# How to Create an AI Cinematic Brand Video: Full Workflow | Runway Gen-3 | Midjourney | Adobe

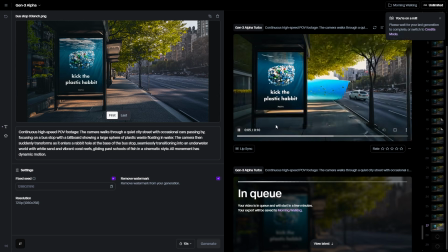(16:20)
The bus stop starts moving, but the poster stays fixed, while the right side of the scene does its own thing.
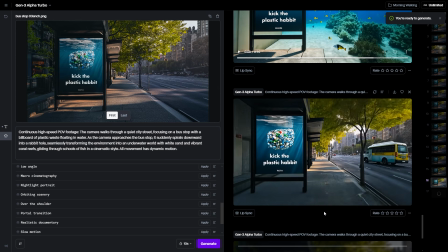(16:28)
Leaving it like this is a bit of a bold choice. On one hand, I wanted to show the conflict of choices in that moment,
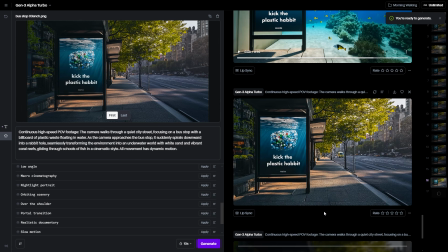(16:36)
but on the other hand, the unrealistic movement can break the immersive feel.
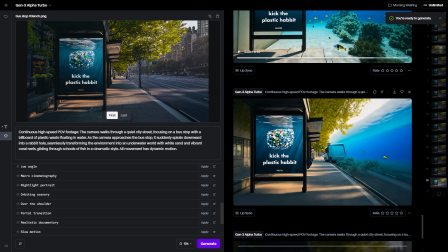(16:41)
Compositionally, we're held together by the path in the middle, so I decided to take the risk.
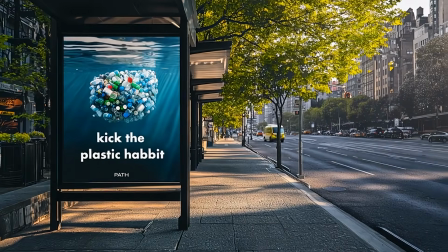(16:47)
I managed to create a bit of a paradox, and by keeping the poster still,
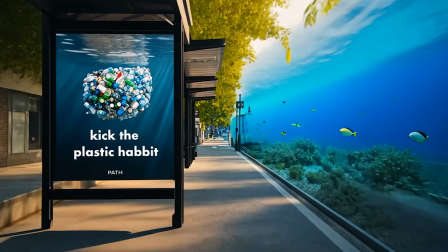(16:51)
we avoided text distortion since generative AI struggles with keeping text stable when there's a lot of motion.
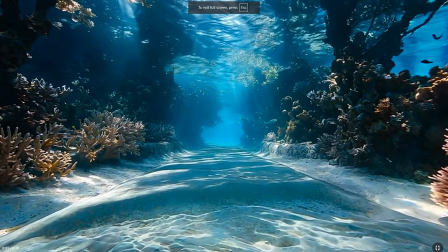(16:58)
Next scene, I used the same parallax technique from the park to create a complete moment in the underwater world.
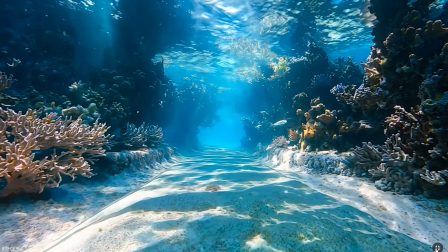(17:06)
From New York City, we head straight north in an FPV drone style,
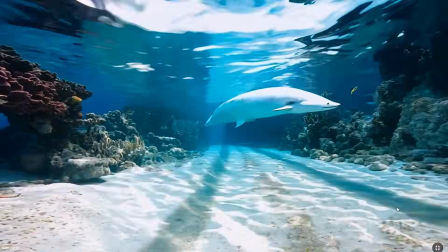(17:11)
flying past Ice Canyon into the underwater world, showing what we need to save.
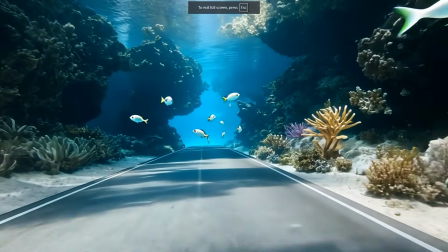(17:16)
This adds more depth to the story and brings out the meaning behind the poster at the bus stop.
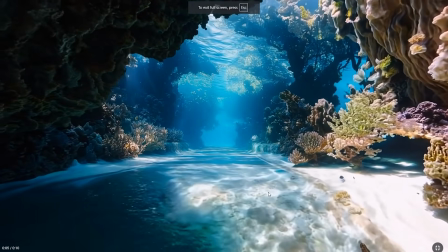(17:22)
I tried a few different versions, and I've got to say, Runway does an amazing job with nature, especially water.
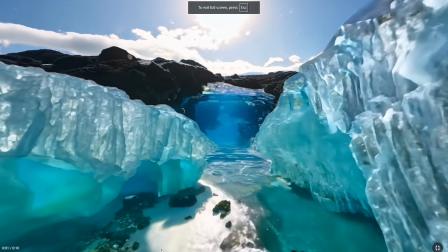(17:30)
This part of the video creates a space of calm and peace,
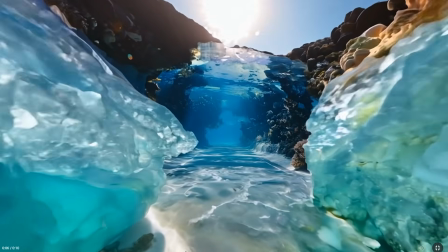(17:34)
leading us to the solution and the conscious choice to stop using single-use plastic bottles.
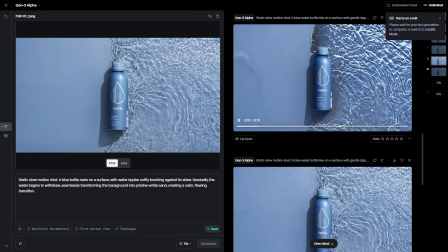(17:40)
The next shot features the path bottle.
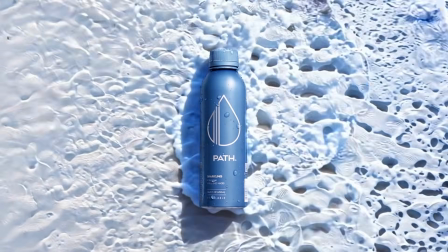(17:42)
We rise from the pure depths, surrounded by corals, to the bottle gently wrapped in waves with purified water inside.
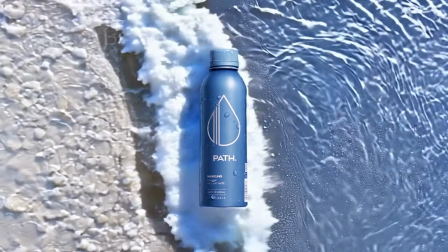(17:51)
Since I chose sparkling water, for the outro, I'll play with the theme of bubbles,
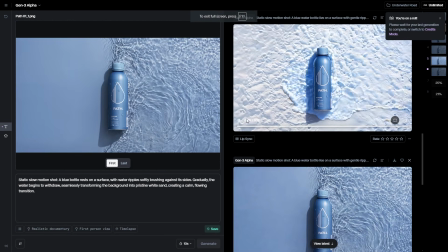(17:57)
like rising from the deep, with sea foam wrapping around the bottle.
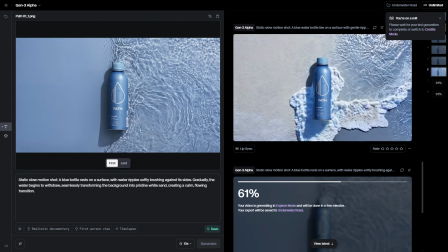(18:02)
I wanted to create a video where there's some interaction with the bottle, but nothing too intense,
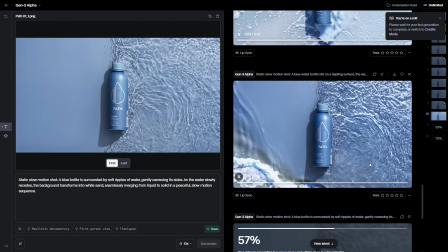(18:08)
to keep the large text untouched and stable, considering AI limitations.
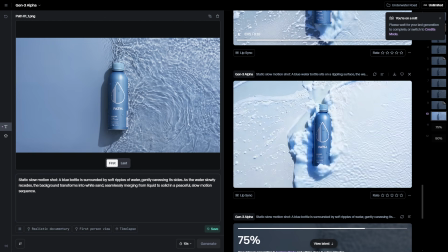(18:14)
Then, I plan to apply slow motion,
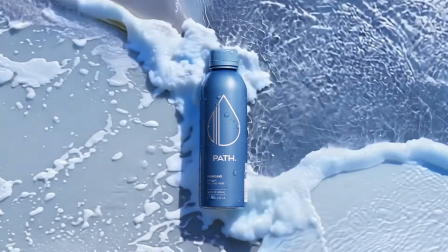(18:17)
which will create an amazing shot that contrasts perfectly with the dynamic scenes leading up to this moment,
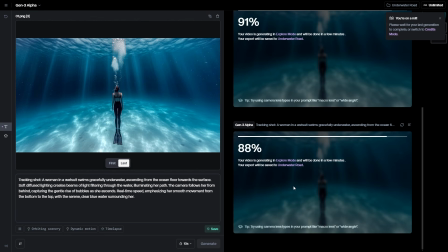(18:24)
enhancing the impact of its reveal. To finish up the video generation stage, we'll create an upward motion for the girl in the wetsuit,
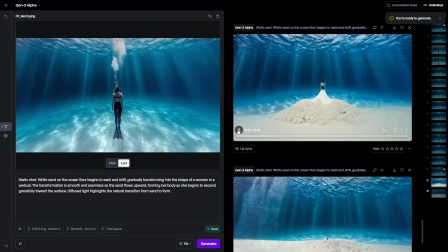(18:33)
framed by the graphic silhouette of the bottle in the brand style.
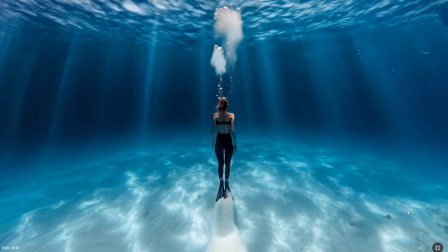(18:37)
Starting with the underwater scene and our rise from the depths, I'm directing all the movement in the shot upwards.
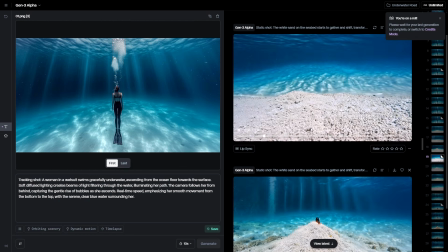(18:45)
This will strengthen the resolution of the conflict and the feeling of uplift, creating a strong association with our bottle. Let's see how it all comes together in the next stage.
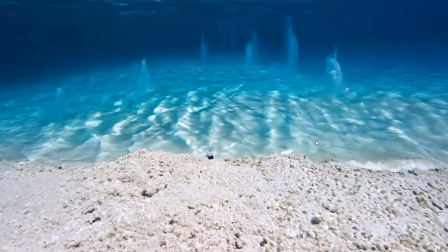(18:58)
After the basic edit, we'll finally be able to see how all our materials work together.
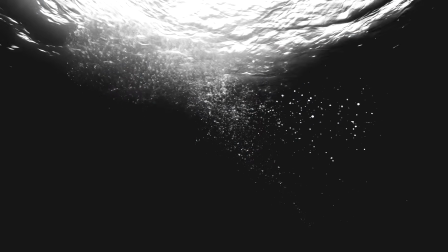(19:04)
I hope you're as curious as I am. Next, most of the workflow will take place in Adobe Soft.
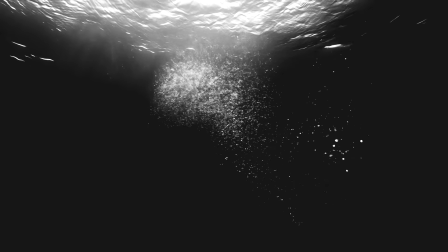(19:10)
I'll be fixing typical issues that come up during generation, doing color correction,
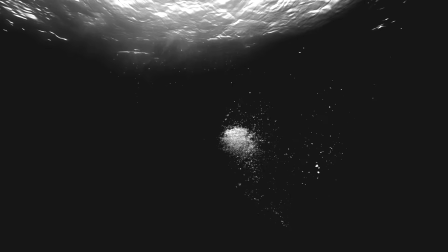(19:16)
creating the outro with a call to action, and enhancing the video's immersion. Let's dive in.
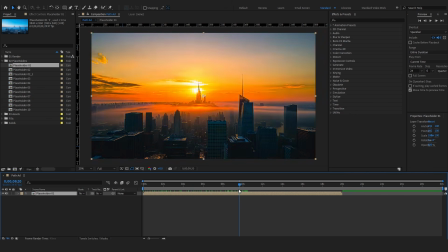(19:21)
The first and biggest challenge I encountered was handling transitions within a single scene.
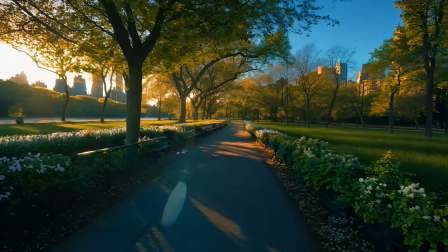(19:27)
The thing with generative models is that they can't produce the exact same result twice.
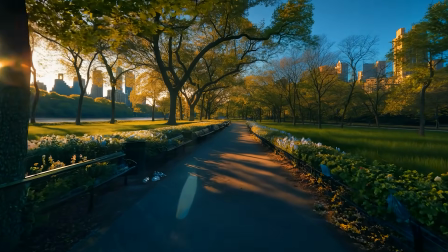(19:32)
I can use the same image, but the movement, color, lighting, and other parameters will be slightly different each time.
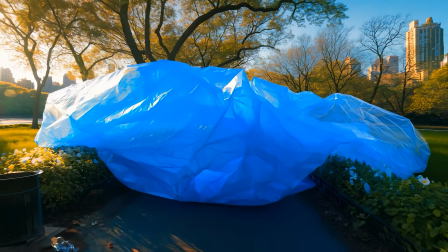(19:40)
This breaks the effect of smooth motion and prevents us from achieving a high-quality result.
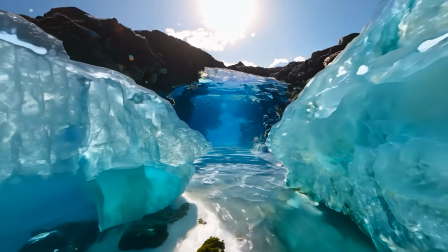(19:46)
Well, the film industry has always faced different limitations and, like a professional magician, found ways to overcome them.
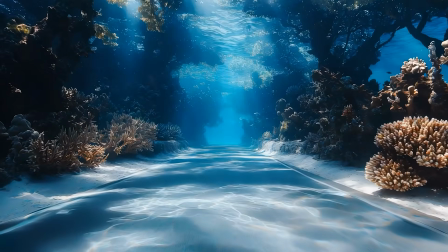(19:54)
I could use speed adjustments, video effects, and transparency tricks,
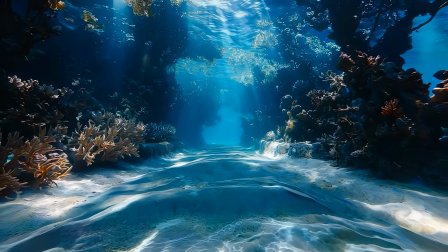(19:59)
but since this is a challenge, I decided not to add anything that wasn't generated by AI.
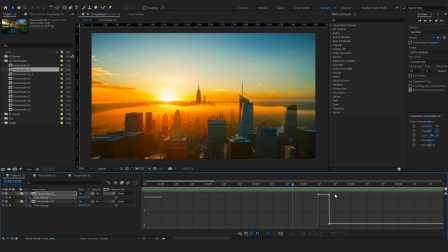(20:05)
The main way to solve this will be through precise color correction between shots
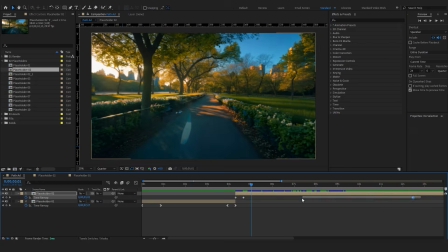(20:10)
and working with speed curves to create smooth speed ramp transitions.
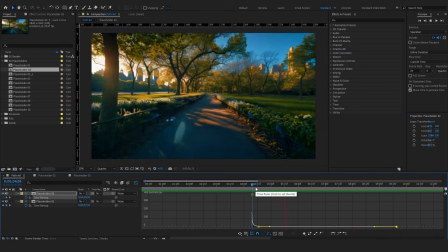(20:15)
This will also give the video a dynamic rhythm in line with the Path brand.
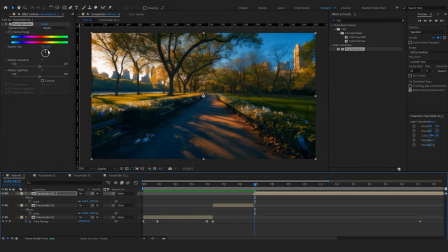(20:20)
Working with the speed of the video clip also helps hide various AI imperfections,
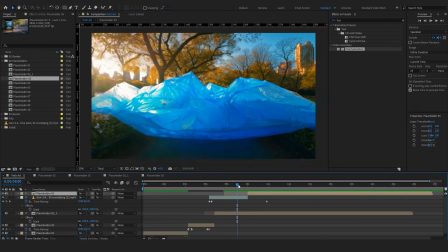(20:26)
like in our shot with the bus stop, where the bus loses its form during the transition to the underwater world.
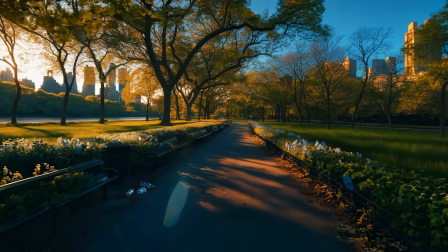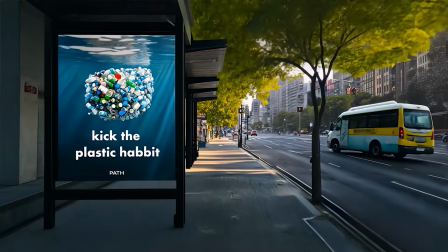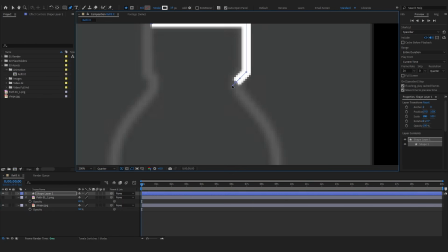(20:43)
To maintain the seamless effect until the end of the video, I had to figure out how to transition to the final scene with the bottle,
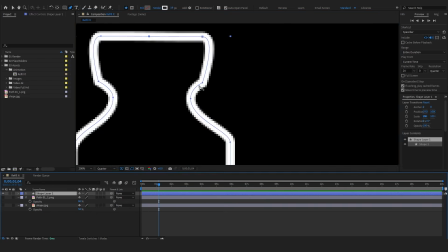(20:50)
place an accent on that moment, and keep the rhythm of the first-person journey.
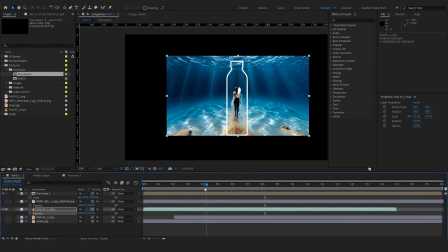(20:55)
Since I'm not using any video effects or graphics, I decided to go with a proven technique, a match cut. I used this to transition from the underwater world through the logo onto the bottle,
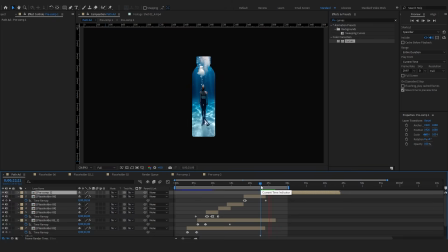(21:08)
and from the realistic bottle to the graphic silhouette of the bottle. This way, we create a complete and logical journey.
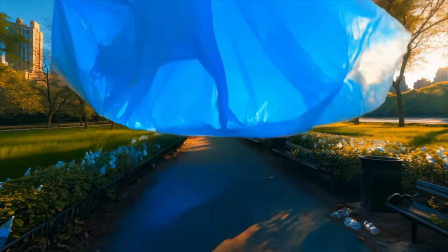(21:18)
We'll travel from sunrise to sunset, passing through ice canyons and the underwater world,
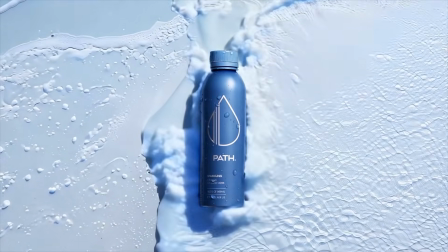(21:24)
rising to the surface and straight into the Path bottle, completing a full day cycle where we made a conscious choice.
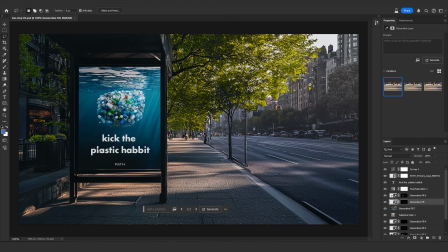(21:33)
Seeing the almost finished video for the first time, I decided to make some adjustments.
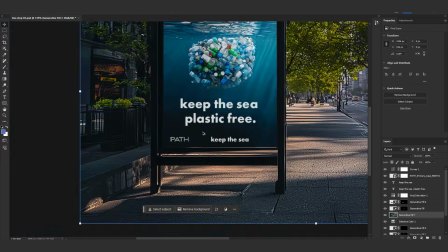(21:38)
I didn't like the effect the text on the poster was having.
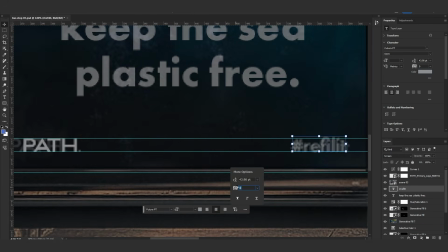(21:42)
Within the context of our AD, it felt a bit too aggressive, which I wanted to avoid to keep the viewer's attention.
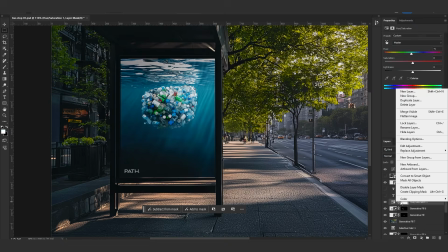(21:50)
I wanted the focus to stay on the final message, so I chose a more neutral text.
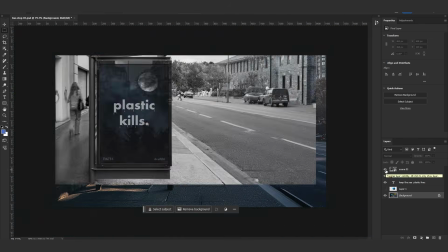(21:56)
Additionally, the poster design itself raised some questions. It didn't quite match the design style of the Path brand.
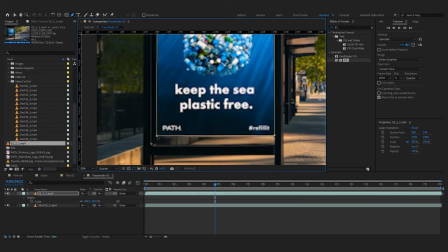(22:03)
This gave me the opportunity to make changes. I quickly went through the whole video creation process again, and,
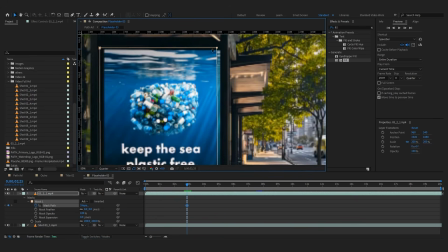(22:11)
using a mask, easily integrated the updated version into our shot.
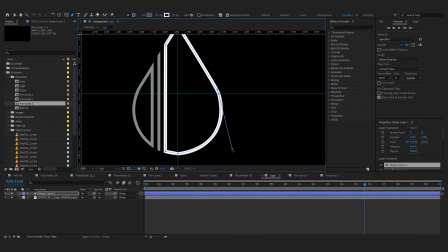(22:19)
The next step was working on the graphic part of the video.
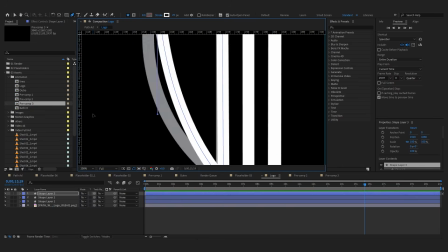(22:22)
I needed to finalize the match cut and to make the outro more connected and smooth out the transition from the underwater world,
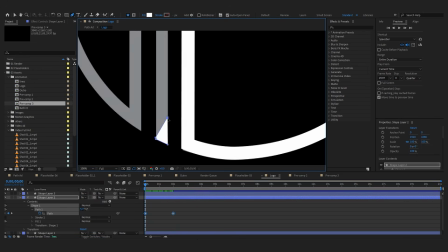(22:31)
I decided to use a silhouette technique within the graphic logo.
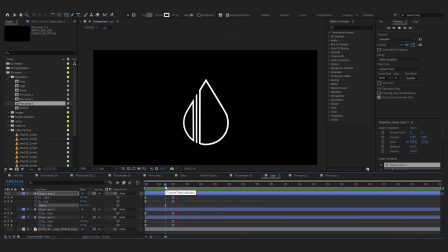(22:36)
This created a logical transition and introduced graphics into our immersive journey.
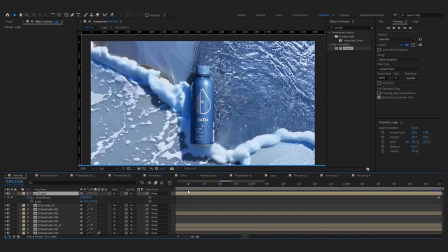(22:42)
I also added a simple upward motion animation to the logo to stay consistent with the rules I had established for our world.
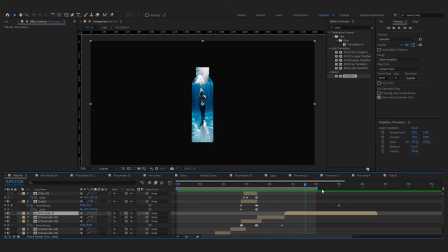(22:51)
After that, I created a composition with text surrounding the bottle's silhouette and added a basic fade-in animation.
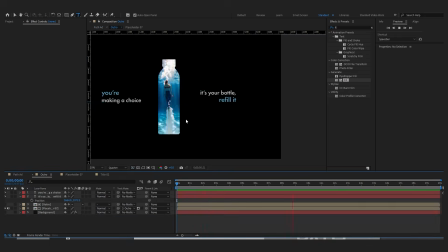(23:01)
This text will also serve as subtitles for the voiceover in the future, reinforcing our message.
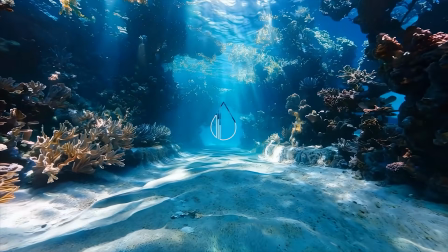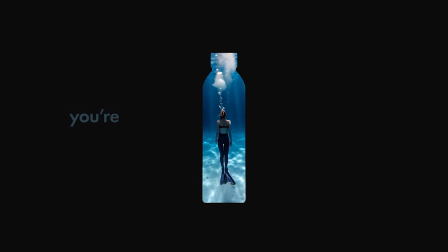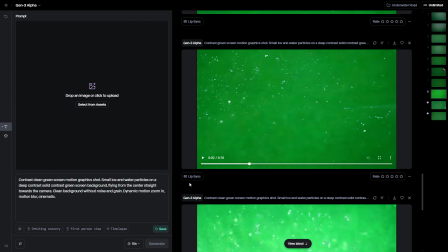(23:20)
To add depth and variety, as well as to connect the scenes, I decided to generate motion graphics with water using Runway.
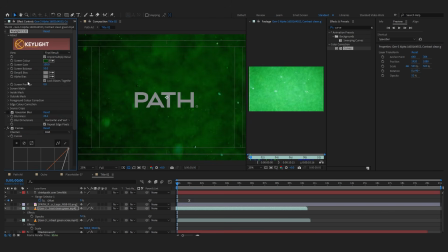(23:28)
I used it in the negative black space to soften the contrast between transitions and reinforce the concept of being inside the water bottle.
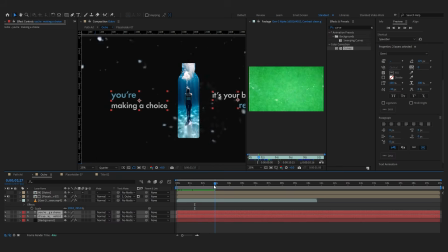(23:36)
Through this, I also created the transition to the final shot with the Path logo.
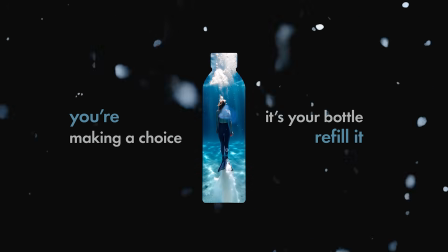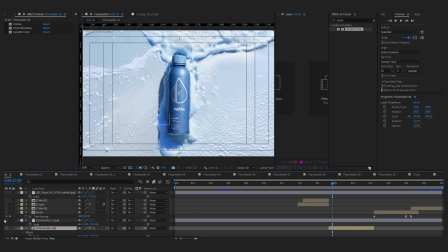(23:49)
The final touch in creating the video will be another round of color correction,
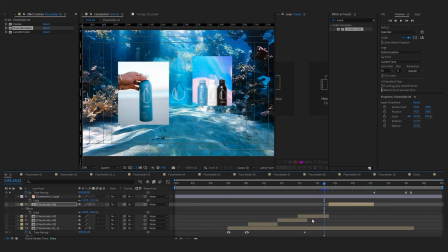(23:54)
which will unify all the visuals and ensure consistency with the brand's color palette.
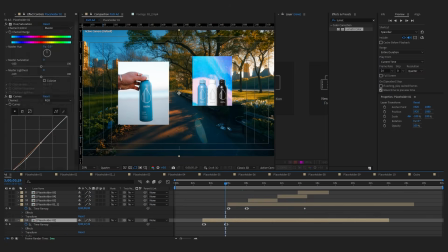(23:59)
Our big stage of work in After Effects is complete. Let's take a look at the final result.